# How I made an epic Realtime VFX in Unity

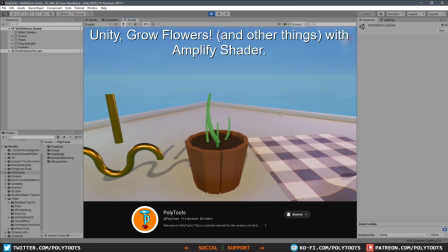(4:04)
Fortunately, I found a great tutorial by Politoots on creating a growth feature in Shader.
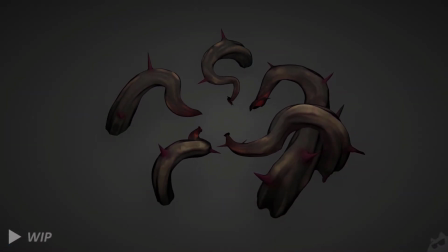(4:12)
Although the component needed some polishing and adjustments to its timing and growth behaviour, it was good enough to be left alone for a while so I could focus on creating other components such as the hit effect.
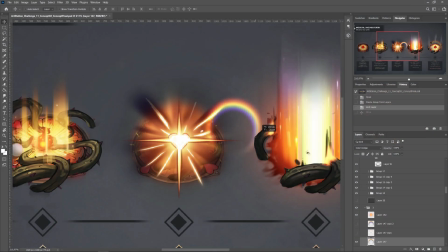(4:26)
I was fortunate to have not matched all of my layers in my concept art Photoshop file,
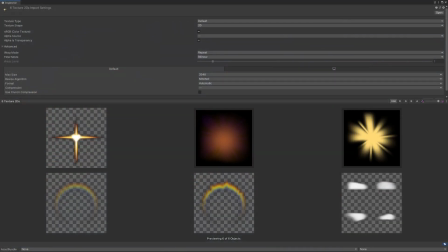(4:31)
allowing me to quickly export the individual visual layers of the hit effect. This saved me a lot of production time and was quite satisfying to make this part of the effect work that quickly. After that, I moved on to create the fourth step with a big beam.
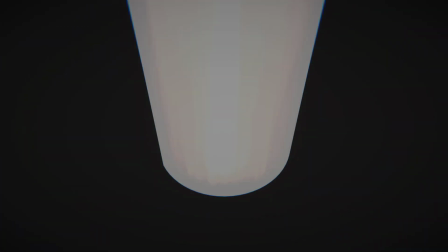(4:50)
For the beam component itself, I used a cylinder cut in half and applied on it a static texture.
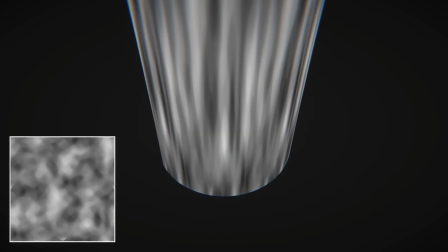(4:57)
I then used a panning noise texture to animate the base static texture by distoning its UVs.
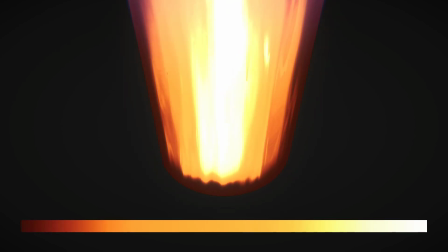(5:04)
Finally, I used a color ramp to colorize the beam. This texture will assign different colors to specific shade of grace of my beam.
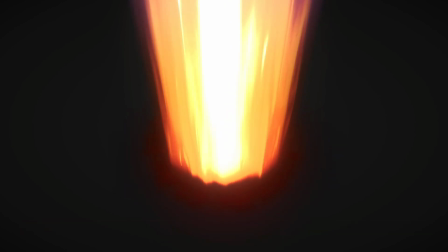(5:14)
I then created the other components that add that extra complexity to the beam step, such as the dark fumes and additive red blood dot.
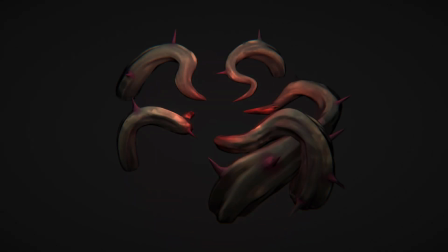(5:26)
Later on, I decided to make some changes to the fonts dissolve and burning line tech.
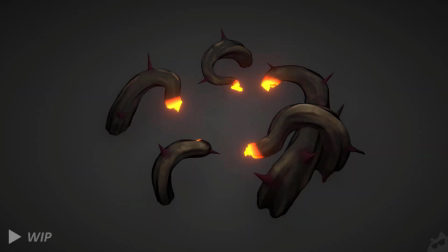(5:32)
Instead of dissolving along the mesh lengths,
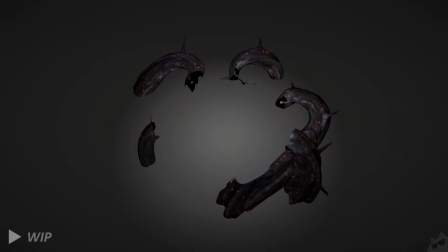(5:35)
I opted for a radial dissolve that utilised the vertex position to create a radial mask. This helped to emphasize the vertical radial deflagration of the beam.
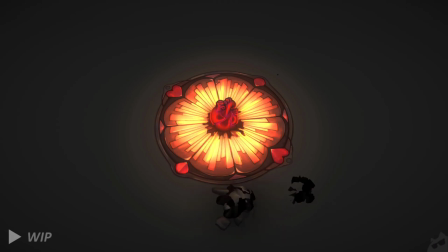(5:48)
With all the components linked together and working seamlessly, it was time to focus on polishing the effect.
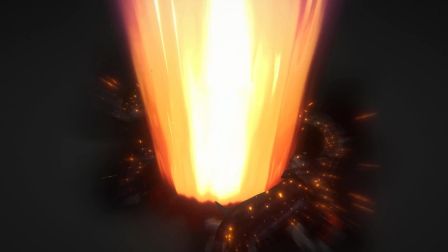(5:58)
In this final step, I've incorporated additional elements such as distortion at the end of the beam or particles. I've also adjusted the timing of different components. However, the most significant improvement was the addition of camera work, which enhanced the impact of the effect.
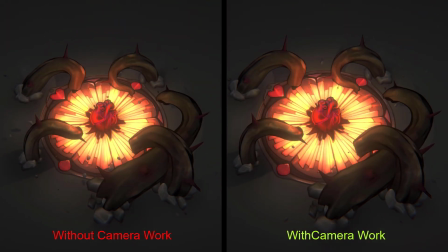(6:21)
While this kind of effect should be impactful without the need for camera work, when done correctly,
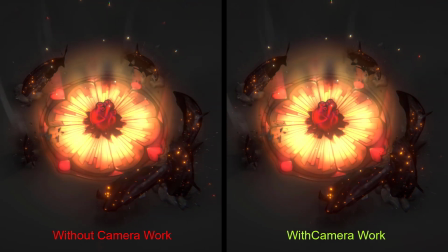(6:27)
with solar screen shakes and zoom, it truly enhanced the overall presentation.
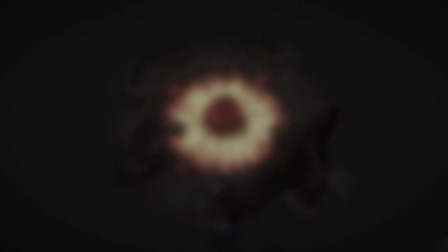(6:35)
The effect would not look as good without the feedback mainly coming from Tengi,
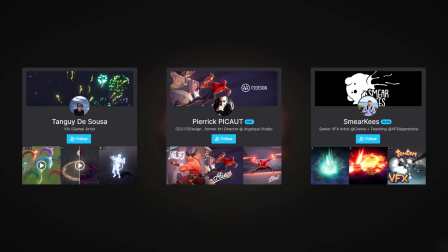(6:40)
Fieric It's Mirkeys, one of the hosts of this challenge. Their input regarding colors, timing and technical insights greatly contributed to the improvement of the effect. I am extremely grateful for their support and expertise.
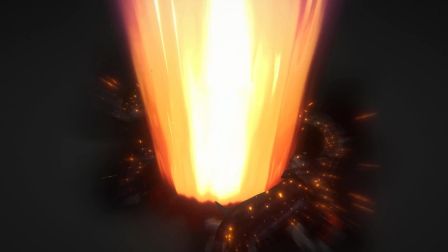(6:59)
Once the effect was complete, my focus shifted towards preparing all the necessary deliverables for my submission, like the presentation shot video, where I had to render my effect from at least two different camera angles,
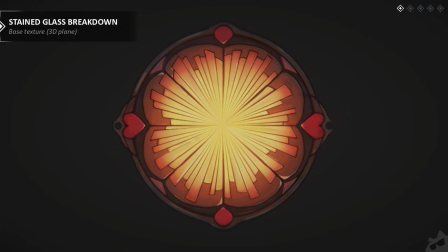(7:14)
and the breakdown video, showing the methods used for assembling major particle systems with their individual emitters,
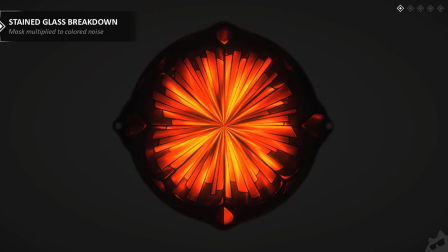(7:22)
shaders, textures and 3D models.
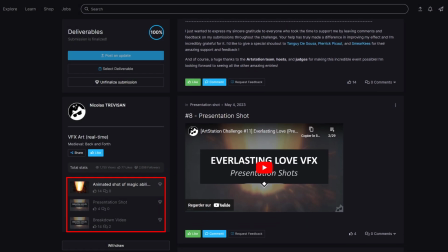(7:27)
All of it can be found in my submission post, link will be in the description of this video. Publication was a key element throughout the entire challenge, just like with the concept art category.
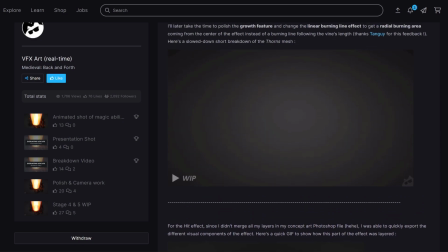(7:40)
This time, however, I made sure to post more work-in-progress updates on the website and social media.
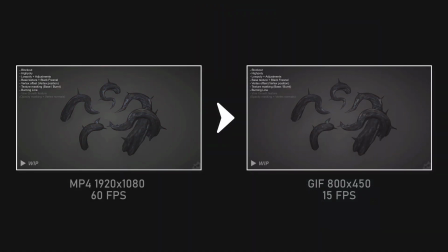(7:49)
To make it easier for viewers, I converted these videos into GIFs that would play automatically on the website.
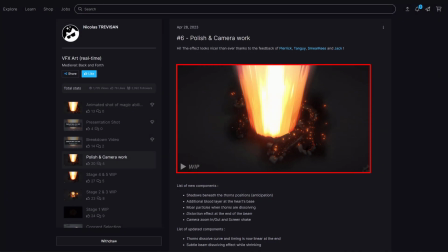(8:01)
Careful consideration was given to the first frame of each GIF as it would become the thumbnail of my submission post on ArtStation.
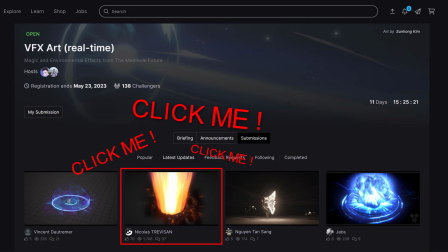(8:09)
And I wanted to entice viewers and encourage them to check out my entry and leave feedback.